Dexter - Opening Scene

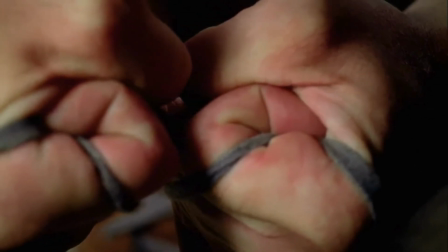And it kind of adds this kind of mystery because the audience don't know what he's doing because it's such a close-up.
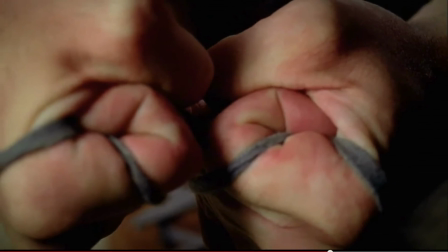You don't see anything else in the scene. It's quite unsettling because we know he's got kind of a lot of strength, but we don't know why he's doing that.
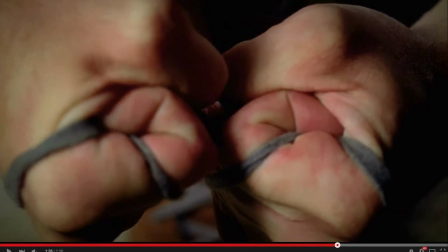We don't know if he's angry, etc., etc. Now the next scene is the last scene, and it's actually of his face.
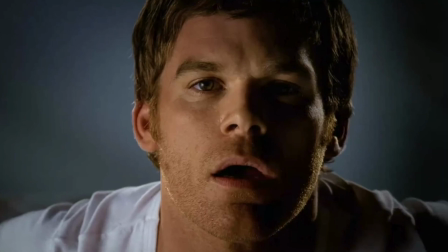It's the first time we see his face, and it's kind of a big shock to the audience because he is not the typical, what they're expecting, psychopath.
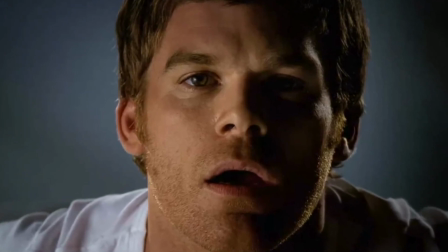He actually looks like an ordinary guy, and the audience, it's kind of quite dramatic because all that build up, and then there's this, but they're thinking what?
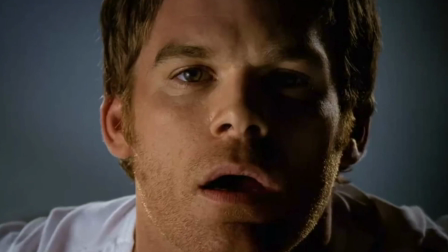So it kind of adds that kind of they're interested in the film now, and they're looking forward to where it's going to go.